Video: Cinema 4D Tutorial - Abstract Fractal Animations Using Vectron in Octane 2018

What's up, everybody? It's David Ariev, finally back to you guys again for yet another excellent Octane tutorial for eyedesyn.com. This week, we're going to be taking a look at the mysterious, the unknowable feature of Octane 2018 called Vectron. It's a fractal renderer. It does a lot of really weird things that are hard to understand, and I've deciphered it a little bit, but not that much. Really, I'm just showing you my process of experimentation, of choosing colors, of choosing lighting, and combining techniques that I learned in the past. I hope you enjoy it. Let's check it out.
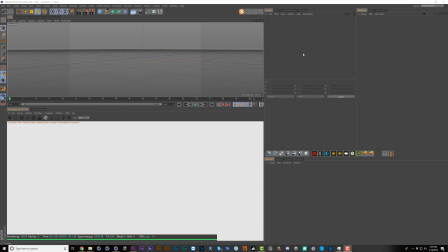33s
So one of the craziest new features of Octane 2018 is called Vectron, and it allows you to render fractals. And I'll show you what I mean here. If we come down to Objects and pop in Vectron, and we get this sphere with some weird code over here.
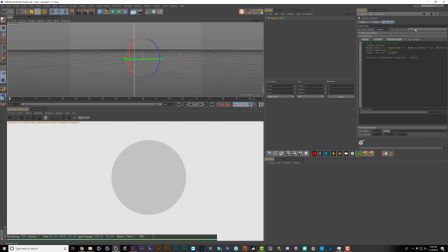47s
Now if we come to Script category, we can choose Vectron, and then under Script presets, we can choose Mandelbrot text.
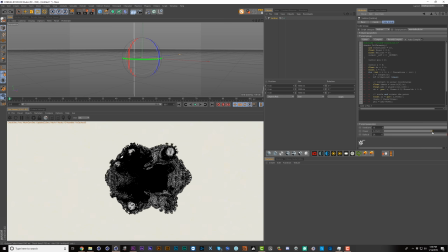53s
And there you go. If you play with the power, you get some really weird animation, and you can create some interesting formations.
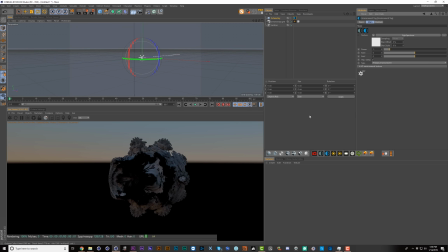59s
And then of course you can throw a daylight object on it, and then for good measure, let's just put a colorful background behind it, like a blue here, and then we'll set this to mix sky texture,
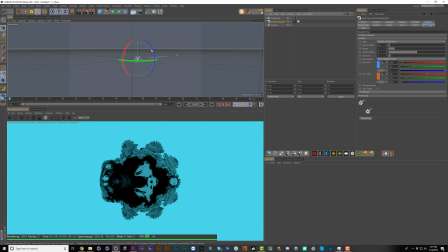72s
and there you go. Post it straight to Instagram and you'll be famous. Wait, no. Now you'll be famous.
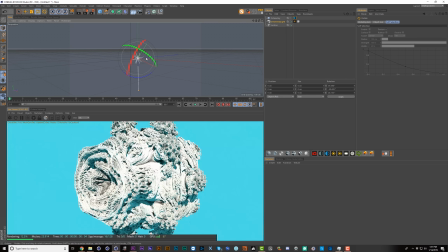80s
But in all seriousness, this thing is cool. It's just hard to know what to do with it yet. But I've done some experiments and tried to think a little outside the box, and here I'll show you what I've come up with.
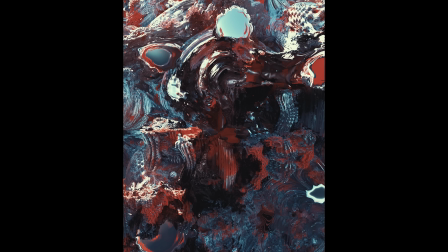91s
Okay, so here in this exemplary piece of abstract art, I've jammed a bunch of fractals together and put my little astronaut dude here sitting on a fractal, so I could do all the tropes in one image. If you combine two cliches together, then it becomes unique. And here's another angle.
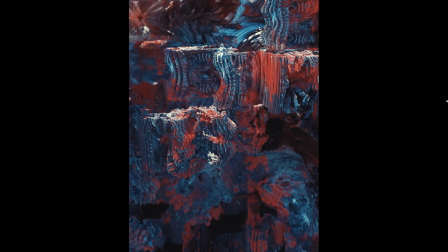108s
I didn't like this render nearly as much, but still kind of cool. So things started getting fun once I began playing with animation,
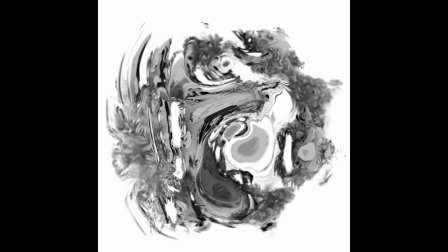115s
and this was really surprising because I did very little work to actually get this to look super inky and interesting.
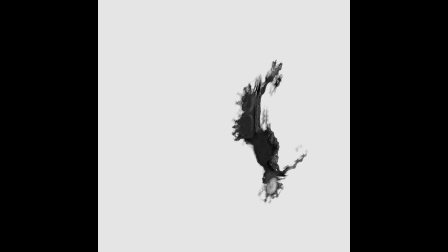121s
I'll show you how I did this in a bit. And this one's interesting, almost feels like a procedural noise is revealing it,
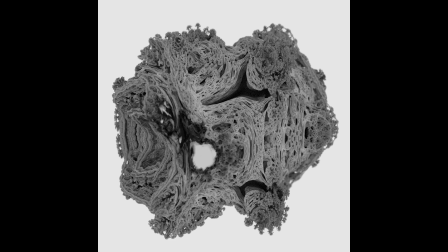127s
or something you would get with the new fields options in C4D R20, but also extremely easy to create.
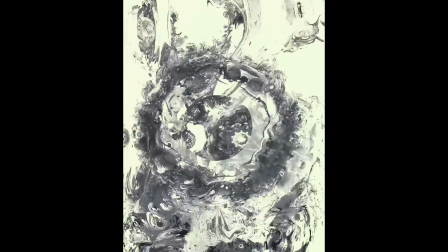133s
And people assume that here I'm using a glass texture on the fractals, but really I'm just mashing a bunch of fractals together,
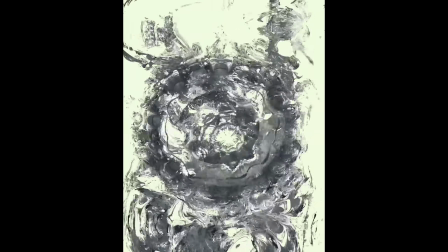140s
and you get some really strange and kind of awesome results.
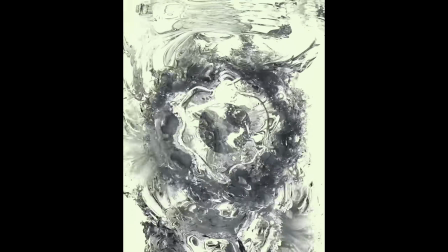143s
A lot of this comes from inverting the power of certain fractals, which does some things that are kind of beyond my comprehension and break my brain a little bit.
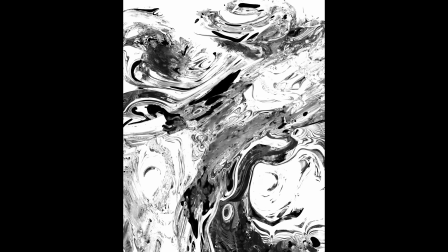151s
And here again, this is just another fractal with inverted power, and we get some pretty inky looking results with a lot of detail.
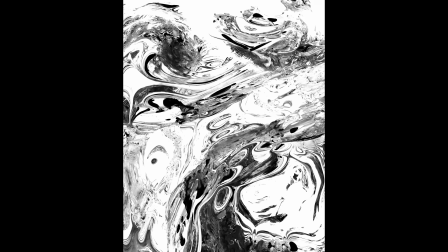159s
And after I posted this on the Octane Facebook group, someone had the really smart idea to take this and then use it as a displacement map.
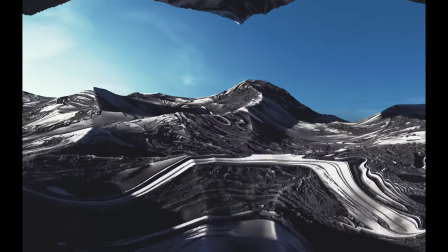166s
So taking that same texture and mapping it onto this terrain gives it some unique emergent properties.
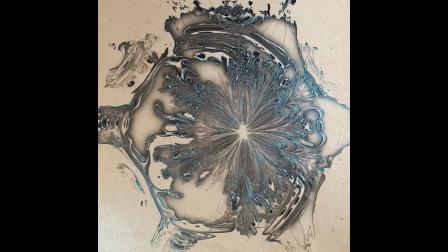172s
I really like creating one thing and then using it for something else. Okay, so here's where I took things one step further and I started to really like the results I was getting.
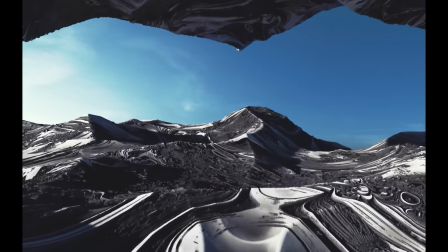181s
So here I was just using the raw render, which looked like this.
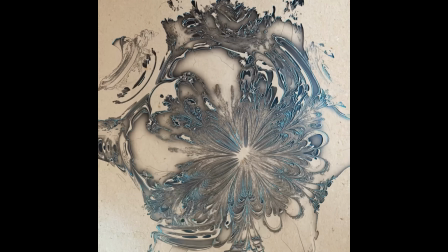185s
But for the next set of renders here, I started rendering Z passes, and that got me much more accurate displacement.
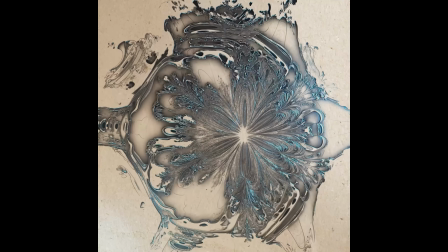192s
Now here I'm just extruding these a little bit so we get these slight ridges that will catch the light, and it almost has this ink on paper feel, or a Rorschach test.
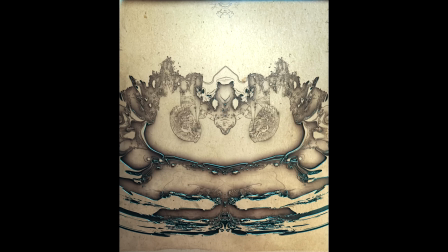200s
Especially this render has this creepy and organic feel because of the bilateral symmetry, which makes you kind of see faces and eyes staring at you.
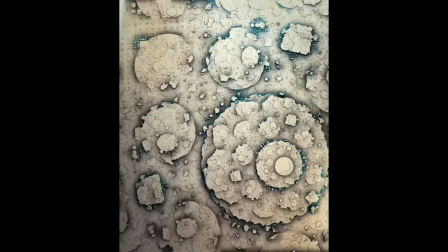210s
And here, because of the top-down view and the slight extrusions, it really has this animated cartoony feel, almost like cardboard cutouts.
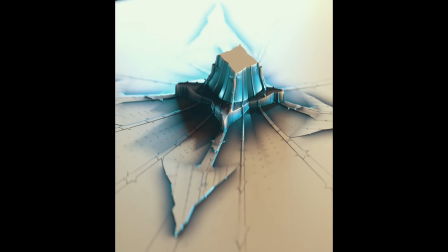217s
Well, at first, but then it just kind of goes crazy. And for these, I seriously cranked up the displacement and got this even more unique look,
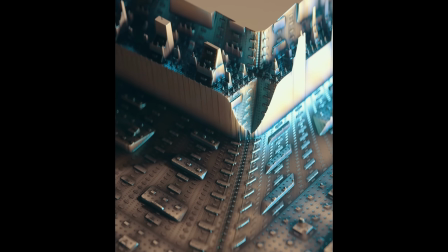225s
which to me feels like cities building themselves as the fractals evolve.
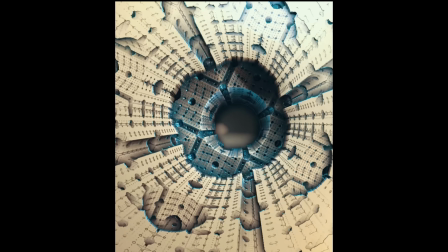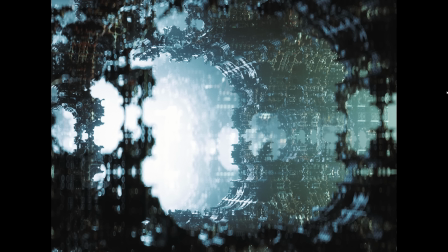236s
And finally, I dove back in and took one last crack at it and came up with this look, which is way more sci-fi with a bunch of volumetrics and texturing the fractals in kind of an interesting way.